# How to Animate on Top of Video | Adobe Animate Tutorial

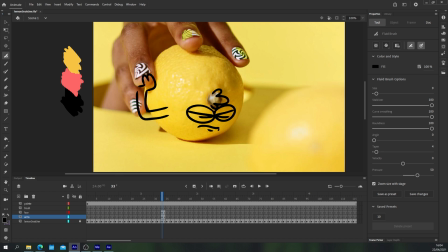248s
And if you draw your content as if it's not moving, then it's obviously going to jump around the lemon. His face is going to wibble and wobble all over the place, which is no good. To help avoid this, you need to go and find key points within your animation where there is a clear pose for your character.
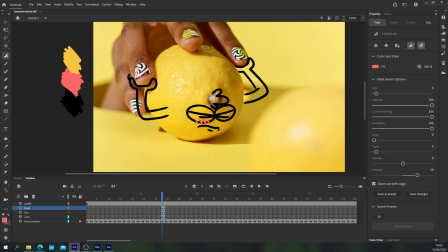266s
So, for example, when he is first grabbed here, that is a very clear pose. I can clearly imagine what this pose is going to look like.
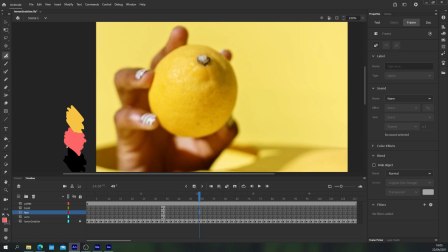274s
As he's lifted up in the air, perhaps that's another good clear pose as well. Basically, this gives us a place for us to position all of our characters' elements.
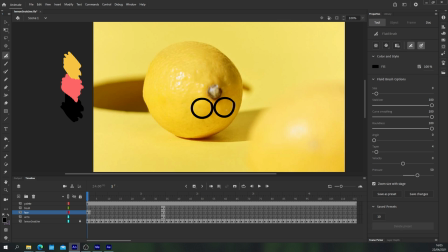284s
So let's do this first pose here first, for example. First pose first, that makes sense. This little resting pose at the start of the animation, he's happy, he's sitting on the table, he's got his arms like up against what would be his hips if he weren't a lemon.
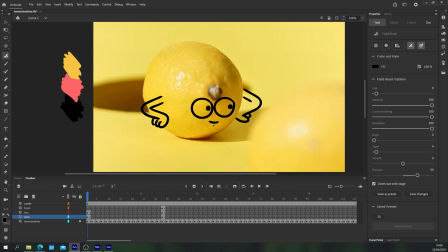300s
Now, the first up until the point where the hand grabs him on that frame that we drew originally, this lemon doesn't move.
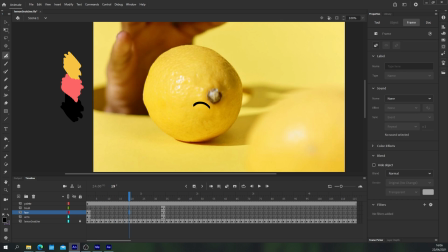307s
But, however, the camera does, as you can see. So if we were just to use that same drawing, it wouldn't work because it would be jumping all over his face. So we go to a key point, perhaps where he notices the hand behind him, and we draw the face in the right position.
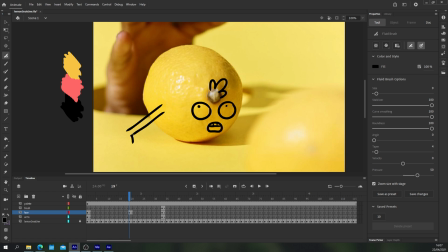321s
And I'm using the hair here on the little lemon nub, I don't know what that's actually called, the bit where it would attach to the vine,
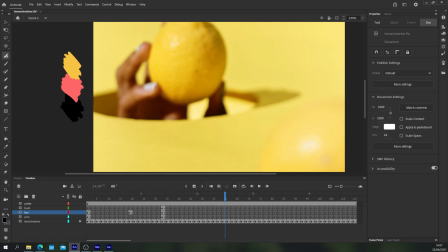328s
as a way to sort of define where the face is going to be.
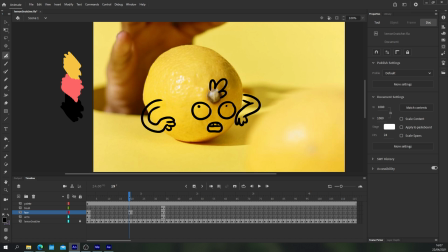333s
Okay, and again, just adding and changing the arms in and things like that. What this does is give us keyframes so that when we come to animate the frames in between,
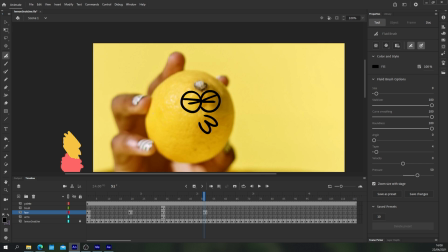342s
it's much, much easier to judge the amount of distance that has moved, essentially.
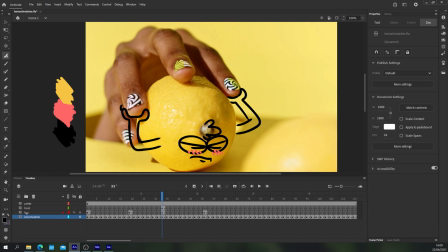348s
Judge the camera's movement in relation to our animation. So you can see here, I just filtered down my layers a bit.
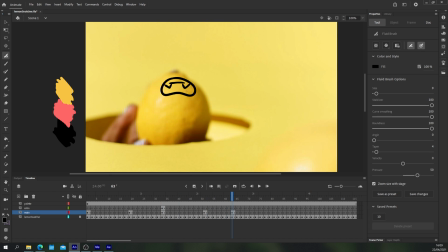357s
I've just drawn everything on one layer and then added like the blushing or the crying on a separate layer.
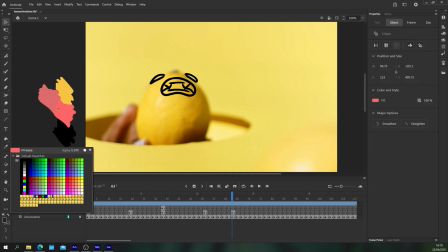361s
So here, for example, as well, he starts to get the lemon dragged back into the hole. The head's going to roll backwards. The eyes are going to start to disappear behind the head as well as the hair. So this is another key pose because it indicates that change in direction, rotation.
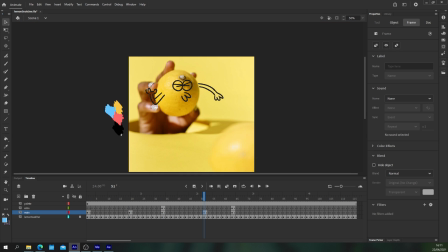377s
Okay. So just going through and tweaking these up because these are going to be our true key poses that we animate between.
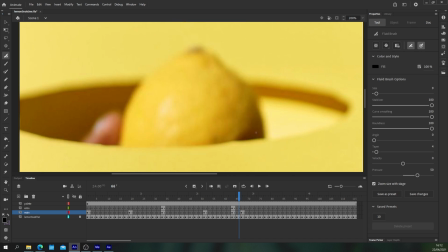385s
Okay. I think I add a couple more in at this point where the hands are sort of disappearing down the hole just to give us that sense of timing. And then from there, remove all the extra frames I don't need so I know what I'm working with. So taking a look at this little animation here, we've got these keyframes.
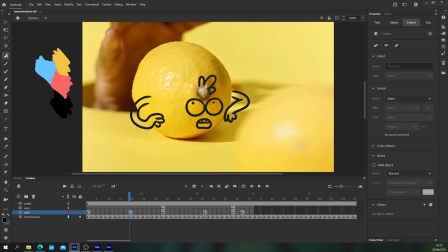400s
Our first pose here, our second pose, third where he starts to get grabbed.
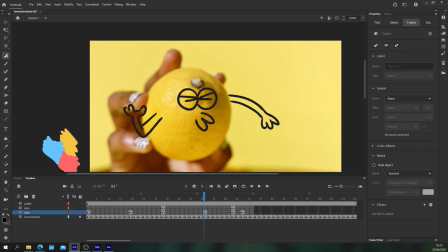405s
So that you can see a lot of movement there. In the next pose, he's lifted up off of the floor, and I forgot to draw his hair, so let's quickly add his hair in.
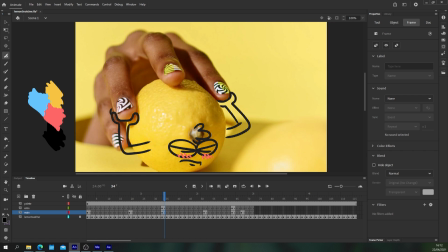414s
So we have four poses where he's lifted off the floor, which is great. And then in the next pose, he's starting to be dragged down.
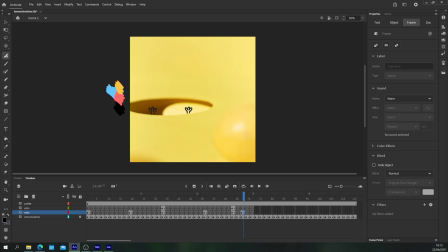421s
So these are our key moments, and they give us that sense of timing, that sense of movement that we need. The next part is just to animate between these points, okay? Now, luckily, there's a lot of movement here, but where there's no movement in the lemon, all we need to do is make sure we're compensating for the camera's movement when we're animating those frames.
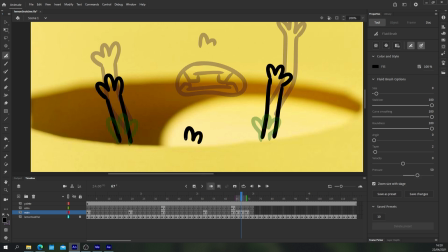441s
So let's go ahead and do that then. You can see here that I'm just starting off by doing the simplest parts where there's very
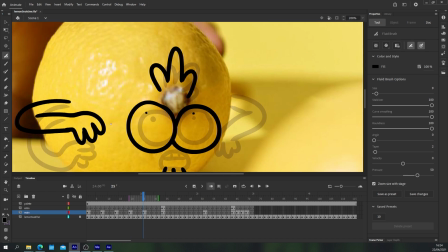450s
clear movements like at the end or where there's no movements at the beginning where the lemon is actually still.
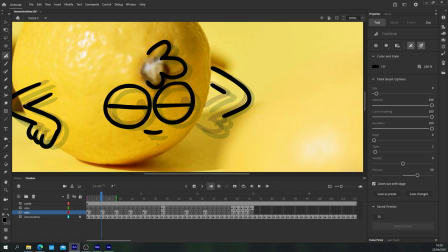455s
And then once those bits are feeling a bit more fleshed out, so I've gone into the middle point between each of those keyframes, I can then continue on the harder parts as well.
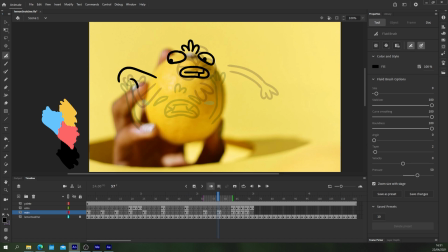464s
Essentially, I'm finding the middle point between each of the keyframes that I've drawn and adding in a drawing.
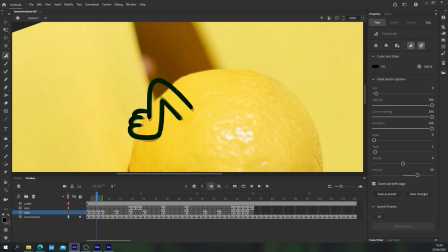469s
And then that gives me half the amount of time to make a mistake, if that makes sense, between those two new keyframes.
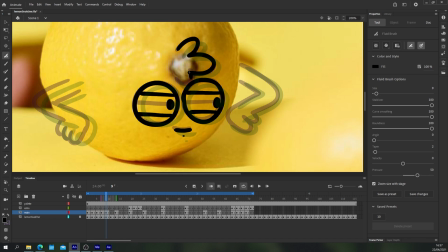476s
So I'm essentially filling things in by halves, making a point A and a point B, and then making a drawing in the middle.
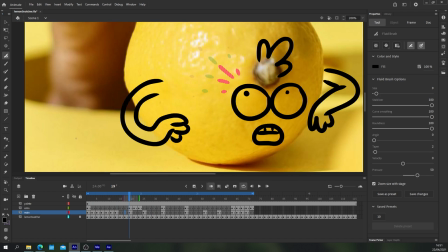482s
So that would actually be point A and point C and then drawing point B, okay?
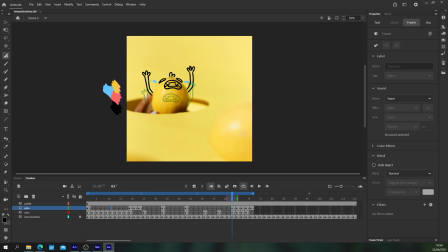487s
Then between A, B, and C, I'm having another drawing drawn in the middle.